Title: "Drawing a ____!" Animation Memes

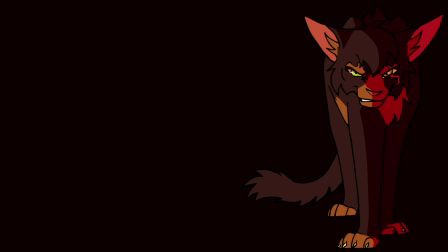[8:14]
I love edgy animation memes like this.
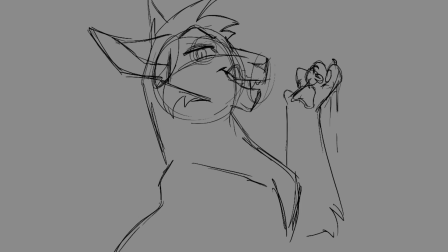[8:18]
Animating characters being traumatized or angry or evil is just so much fun for me.
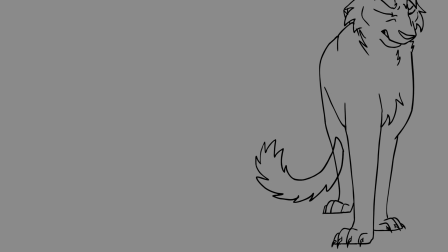[8:24]
You get to play around with a lot of extreme emotions and it's all just right up my alley.
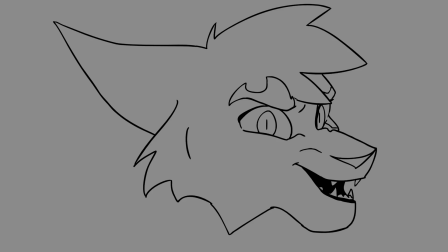[8:29]
I love this stuff. The animation that inspired this one was also just so good, so cool.
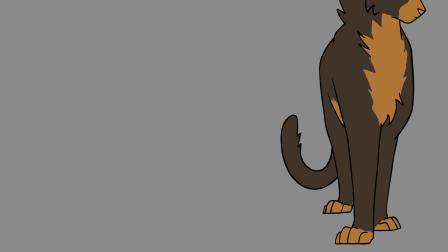[8:37]
I love it to pieces and I would look back on it constantly for inspiration on this one. The animation was a lot more involved in this project than in The Floor is Lava.
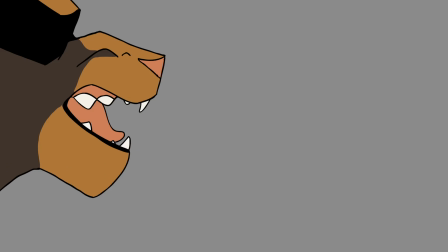[8:46]
Lava only had about three animations, running, jumping, and then the roll jump, but this animation meme had a whopping of seven different animations,
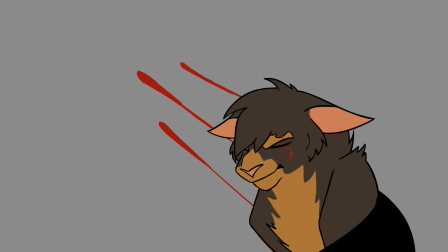[8:55]
all varying in complexity, but generally more complicated than a movement cycle.
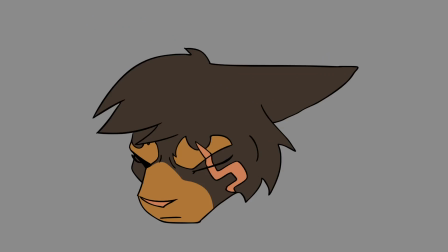[9:01]
This animation meme was a lot more about character animation, and honestly has some of my favorite animation lip sync I've done in a long time.
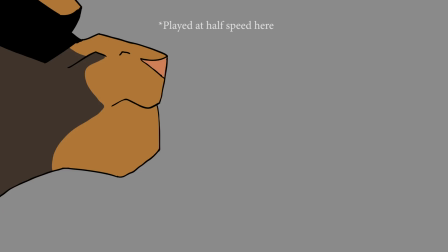[9:10]
This upside in particular was a lot of fun to animate.
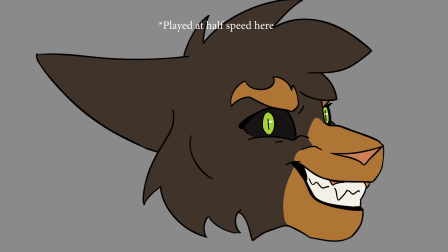[9:13]
I wanted to make sure I kept the teeth solid, so I did a drawing of Domino Claw's skeleton underneath on a separate layer to keep his teeth in place.
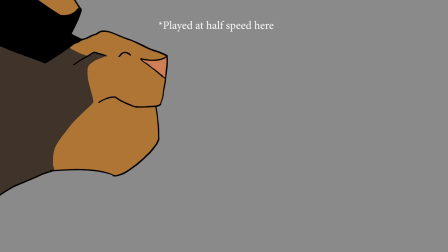[9:22]
Then I could animate the mouth movements on top so his fleshy bits are moving but his chompers stay solid.
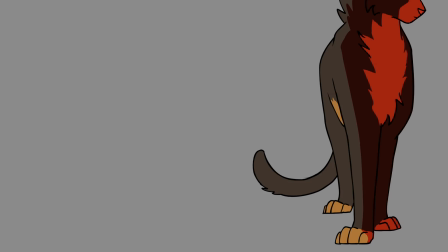[9:29]
And as you can see from looking at the different stages of the progression with this meme,
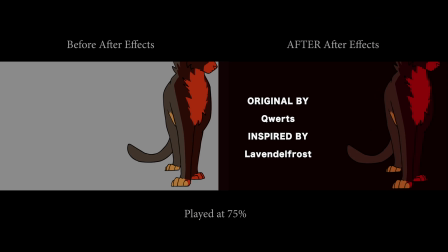[9:33]
a lot of the final touches that really make the animation work were done in the final stage.
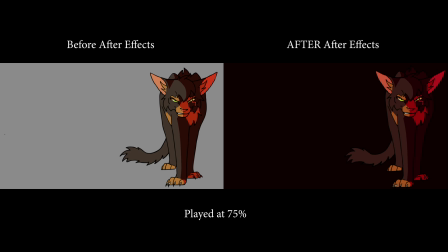[9:38]
Things like the red lighting, the camera shaking with the blood splatter, and Domino Claw's face coming out of the darkness to say down,
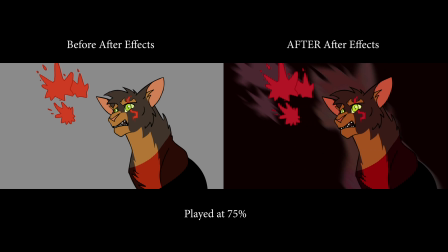[9:46]
are all things added after all the animation was done and I exported it separately into After Effects.
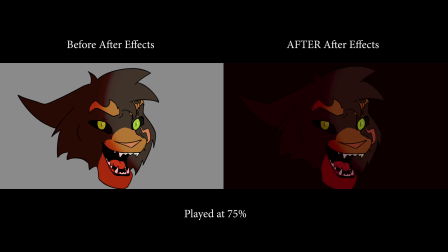[9:52]
If you're an animator, especially if you want to do PMVs and fast editing and such, do yourself a favor and learn how to use After Effects.
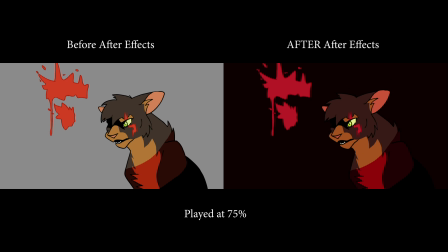[10:01]
It can really make a difference in your work when you do some basic editing in there. There's certainly ways you could work around animation programs to make them do work like this,
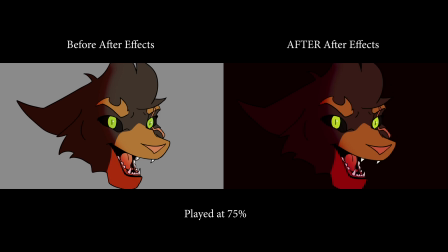[10:11]
but in my own personal experience, if you have After Effects available to you and you're not using it,
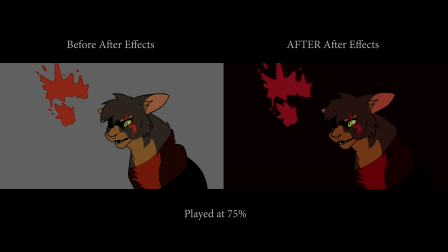[10:16]
try it out. It'll be a good tool to add to your arsenal. And now for my most recent animation meme, perfect.
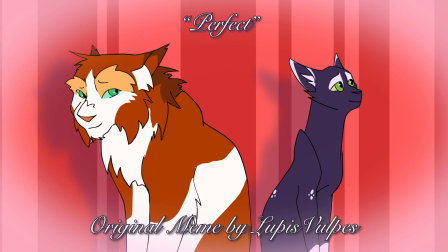[10:24]
This is such a happy little fun meme,
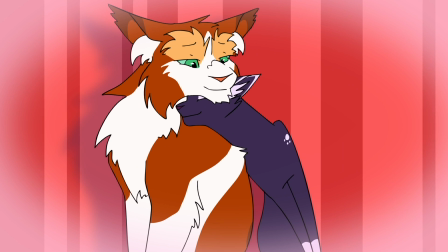[10:26]
and I was feeling so inspired to do something with Wildfur and Spotted Shadow since I've been getting a lot of lovely fan art for them,
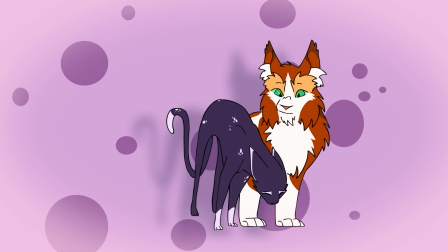[10:34]
although a lot of what's been said on my end about Spotted Shadow and Wildfur has been pretty angsty,
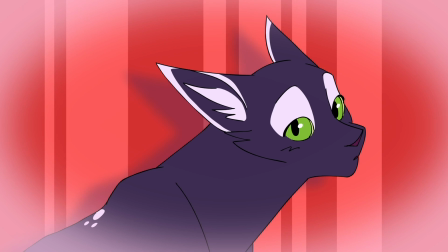[10:40]
forbidden love-fueled drama, and I wanted to show more how their relationship actually works,
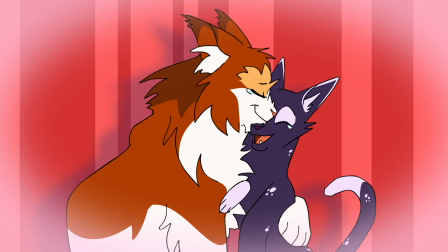[10:46]
with Wildfur and Spotted Shadow admiring each other and being cute dorks together,
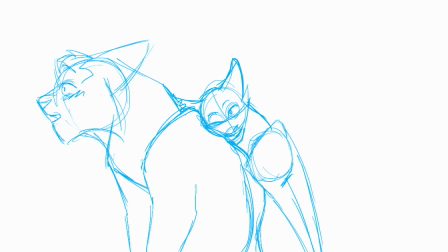[10:51]
cuz that's way more accurate than all the pining and such that I've alluded to.
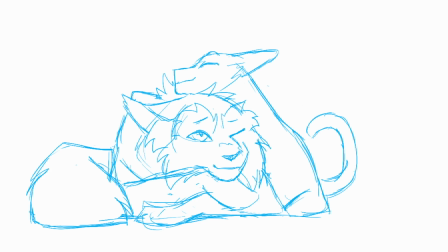[10:56]
All the animation in this meme is very limited, basically just keyframes to show the implication of movement.
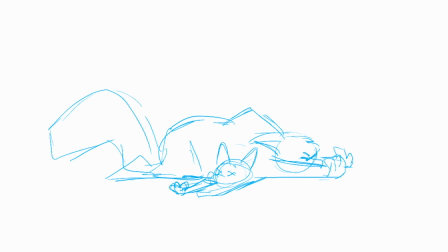[11:03]
There's a few reasons I chose to go this route this time, instead of full-on animation. A, there's still a lot of different scenarios the characters are in here that I had to draw.
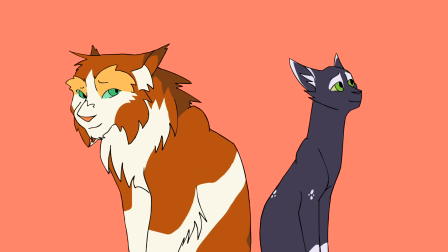[11:13]
Even with the limited animation, there's still about 30 drawings here.
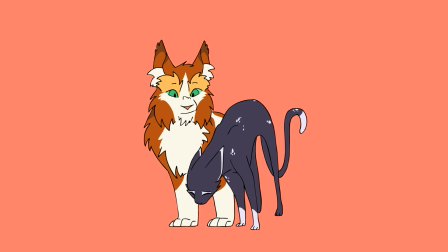[11:20]
That's what I mean when I say people take limited animation for granted. But I digress.
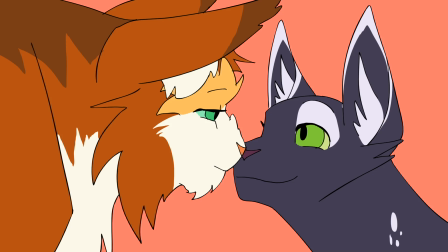[11:26]
Another reason I kept it simple was because I felt that it fit the beat of the song better just to focus on keyframes.
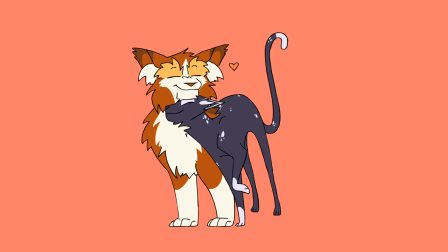[11:32]
And while I could spend dozens more hours to make it more smooth and poppy animation to hit the beat,
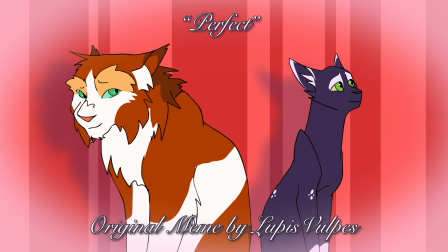[11:39]
I could also not do that and save myself time and energy.
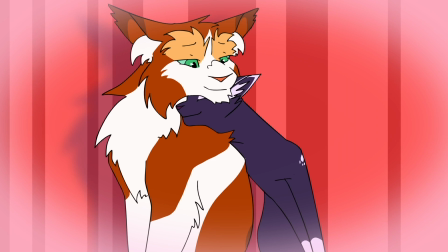[11:45]
And the final and most important reason, I wanted to release this on Valentine's Day,
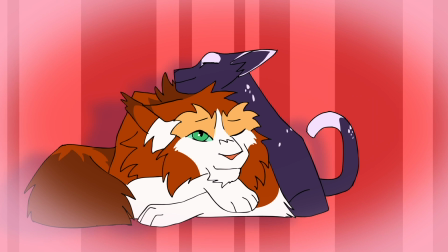[11:50]
so I made sure to keep myself in check with what I could realistically get done by then.
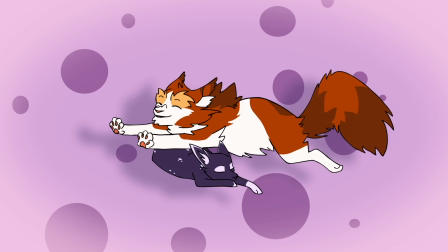[11:56]
Again, After Effects really helps tie this whole thing together.
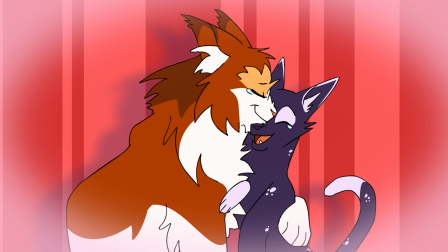[12:00]
This episode of Drawing a Blank was a little different, but I hope you guys enjoyed looking at my thought process here for these little animations.
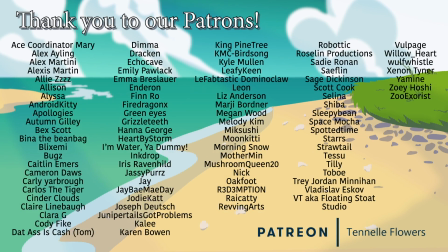[12:07]
I'm definitely going to continue doing animation memes when I get the chance, and another idea that I really like. Have a good day, everyone, and I hope you all remember to please stay inspired.